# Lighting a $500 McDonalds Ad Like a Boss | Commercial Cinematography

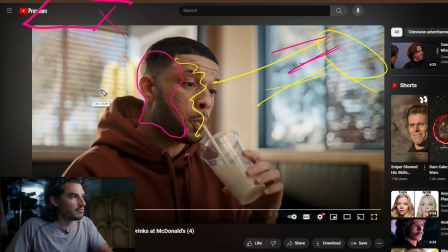Or maybe they used a fill card to just fill him in. I don't think so, because you don't see it in his eye.
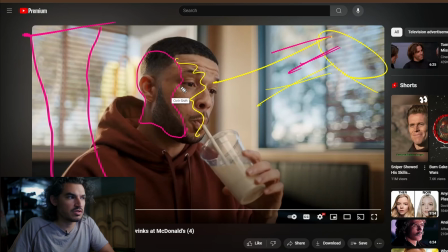You would see something. You would see something there. A ghostly shape of something square. I think it's coming from up here. Pretty sure. I hate that. All right. But that's personal preference.
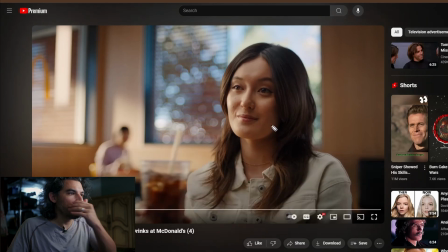Again, oh, look at her shot. Oh, so much more beautiful. So here we have, and so why is it more beautiful? Here we have, again, our sunlight, same situation is coming. Hell, you can see the line right there. And then it disappears.
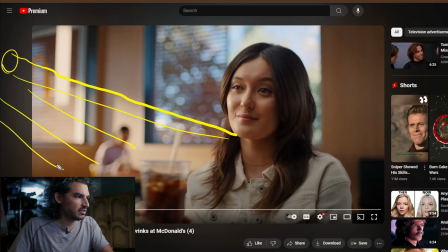So it does this stuff. And it's creating, oh, look at all that contrast. Oh, looks freaking awesome. Funny enough, it's not hitting her shoulder. It's only hitting,
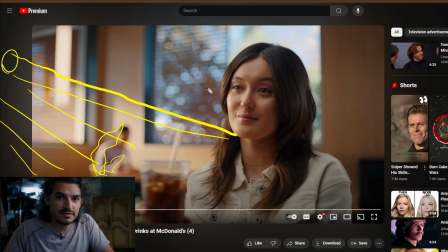oh, there's more to this. So you see how bright it is back here. You see how bright that is. You see how bright this is. Does this look to be the same brightness as her face?
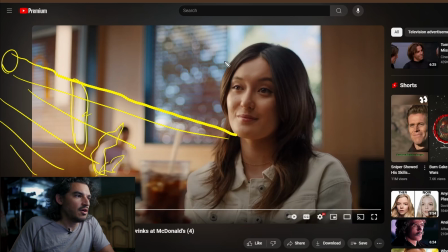You might say yes, the answer is no. What they've done here is either they've powdered her up a lot, which I seriously doubt, or, I mean,
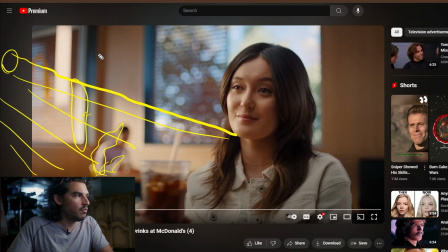a professional makeup artist did this, but I think that what is going on is outside of frame, they have a 4x4 opal,
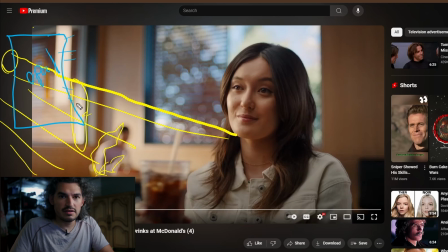which lightly diffuses light. It blurs light. That's the best way I can describe it. It blurs light. It's a frost. So there's two different types of diffusion. You have diffusion and then you have frost. Mechanically, there's two different types of diffusion. A diffusion and then frost. You'll have half grid and
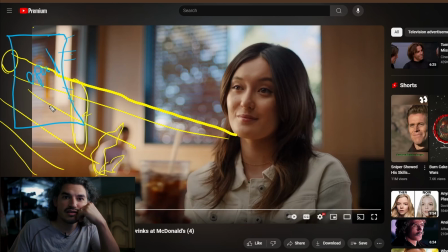216 and magic cloth. But it's always in two different categories, either diffusion or frost. Frost takes that light and it knocks it and it bends it.
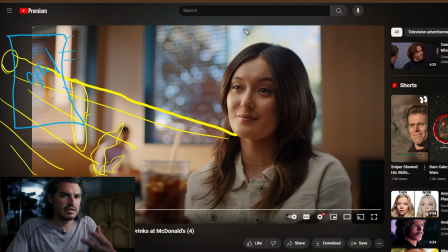It bends it ever so slightly, and so the effect is it blurs the light, and it creates a beautiful. It just feathers. It like if you take a hot spot like this,
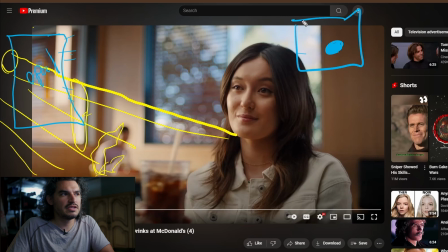and if you put a diffusion over that, it's just going to fill the entire frame with a slight hot spot in the middle. But if you take a frost and put it over that hot spot, what will happen is it will just make it. It'll just make it a little bit softer around the edges.
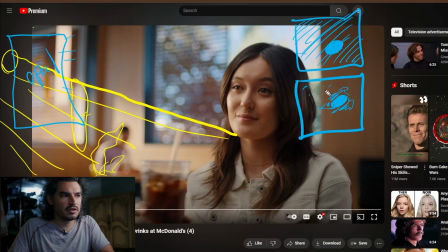And yeah, it'll fill up the frame a little bit, but it'll be so slight. It'll be so slight. So it takes this and turns it into that. And so that's the difference between a frost and a diffusion. This is a frost. embossed.
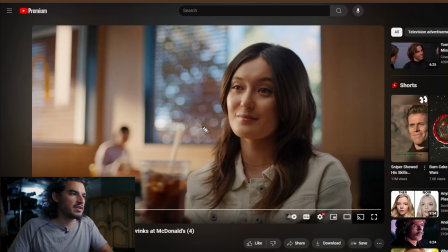And that's what they used over there, I would say, because it just softens the features on the face a little bit. And it keeps the hard light from being so harsh. From her perspective, it's not going to be so harsh. It's going to be a little bit softer, which is just enough.
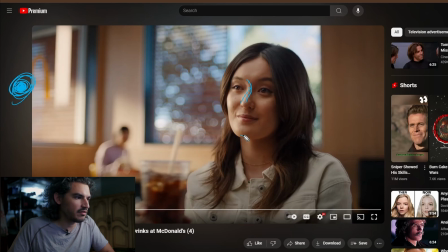Oh, and look at that beautiful wrap around the face. And you can see how light it is on the hair. That's the giveaway. You can see how light it is right there. That is not the same intensity as that. And that's okay. It's typical to do something like that.
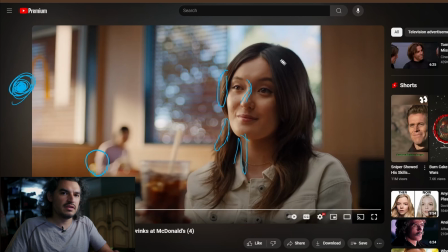It just sells the beauty of the individual that you're showing. Now, do you do that with every hard light? No. Why are they suddenly doing it with this? Well, because it's no longer backlight.
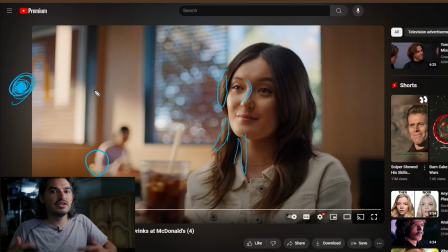And remember the previous shot with the guy, and even the two shot of them before, it was backlight. Well, here we are, and this is a side light. It's like if this is 180 degrees,
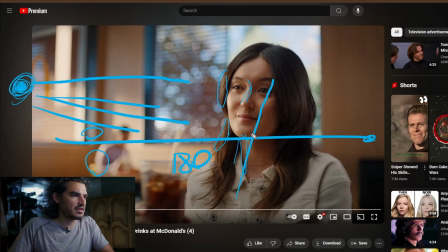and that's back, and the light's probably coming from what? This is 45. Whatever the 40. Whatever 40. 22 degrees. Off the 90. So if this is your 90 and this is your 45, then this right here is half of that.
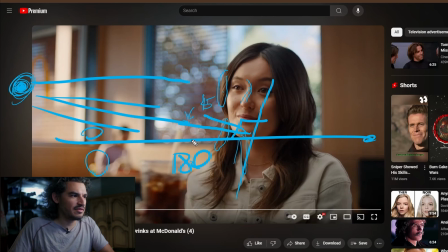And so it's coming in between the 45 and the 180, and that's where that sunlight is. And so it's more sidey, and so which it means it's hitting the face. And so you want to soften that, especially for ladies, because you don't want their features to be
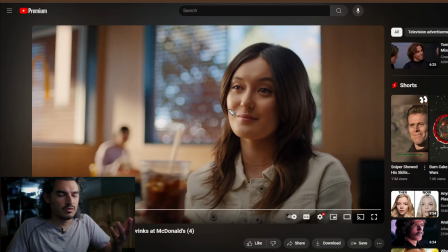more, you don't want to pronounce their features. So anyway, so we have that sunlight doing this stuff, and they've broken it with an opal, I want to say, or they have added their own fixture through an opal.
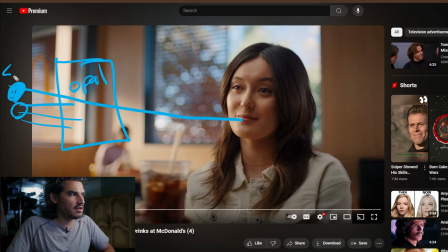So they might still have that big sun out there, and then they added a second fixture for the opal for the face. Maybe. I would have done that, because then you have more control.
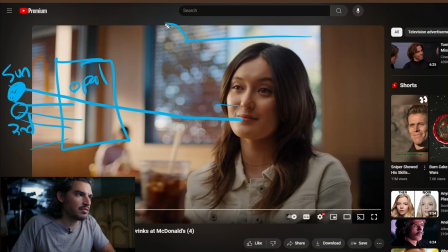Yeah, and then of course they have some type of top light, as if there's sky coming through the building. You can see it you can see it right there, that top catch light.
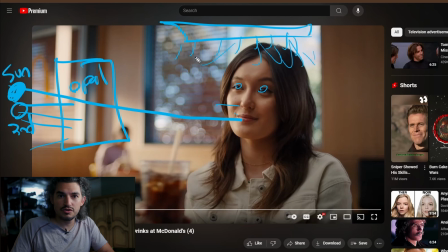Why? I don't know, but they did that. Should you do that? That is up to you and your personal taste. I'm just showing you what they did here. And then that's hitting over here. There is a slight kick right there from a window over here.
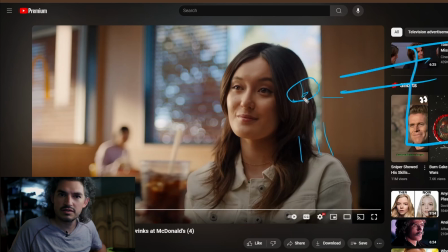So that window is kicking off of the hair and it's creating that. That's just what that is. You don't have to place a window there. That's just the effect that happens when there's naturally a window over here. Now, why is this so filled? Well, they probably could have done a fill card,
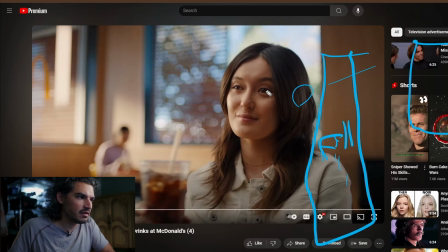but again, look at the eye, there's nothing there. So I think that it's just a big toppy source that's doing this. No, that source is more that direction. That source is like this. It might still have enough wrap for this.
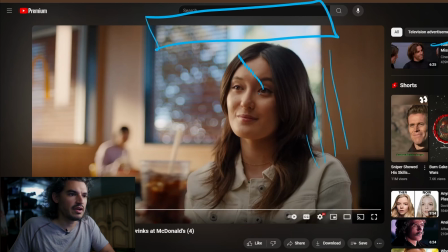I want to say that there's a fill card over here, and it's out of frame, obviously, but it's also out of sight. You know what? It might even be her hair. It is her hair. Her hair is blocking it. So there is a fill card, or there's something creating fill, whether it's a wall or a fill card,
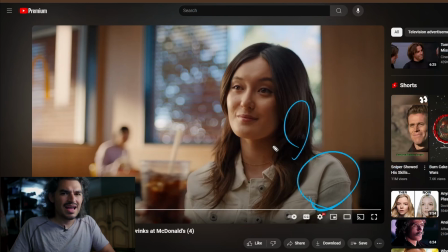lifting this side up a lot. I wouldn't have done that because I like this shape on the face. I like that darkness right there, all of that, and it's not kept. It's not kept over here. Look how bright that is. Anyway. But it still looks beautiful.
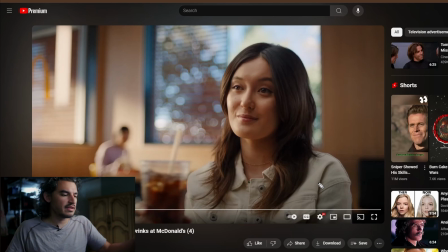It's still commercial. You'll find that in the commercial world, you have latitude. You don't want to go too dark, but you don't want to go too flat. And this is a great middle ground.
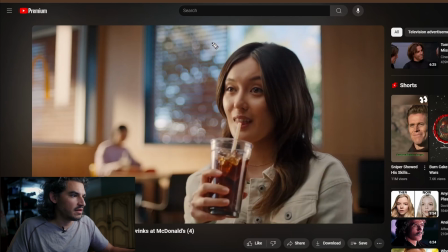Yeah. Oh, looky there. Oh, looky there.
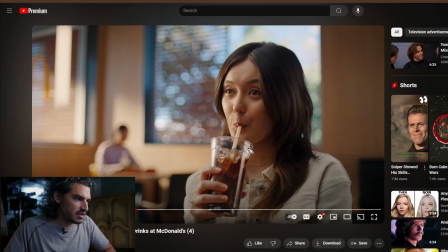You see this right here? That one is tattling. So obviously, right here. I got it right, didn't I? So let's compare, because these things tell you what's going on.
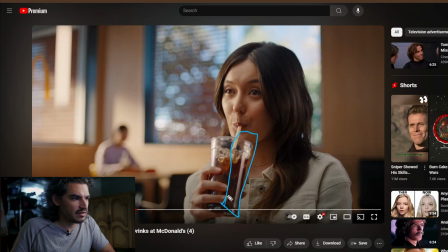So you see this right here. This means that there is a white card over here. Now don't look at how long it is. That doesn't mean the white card is super long. Cylinders will stretch any image that you throw at it. And so even a hard light it'll have a hot spot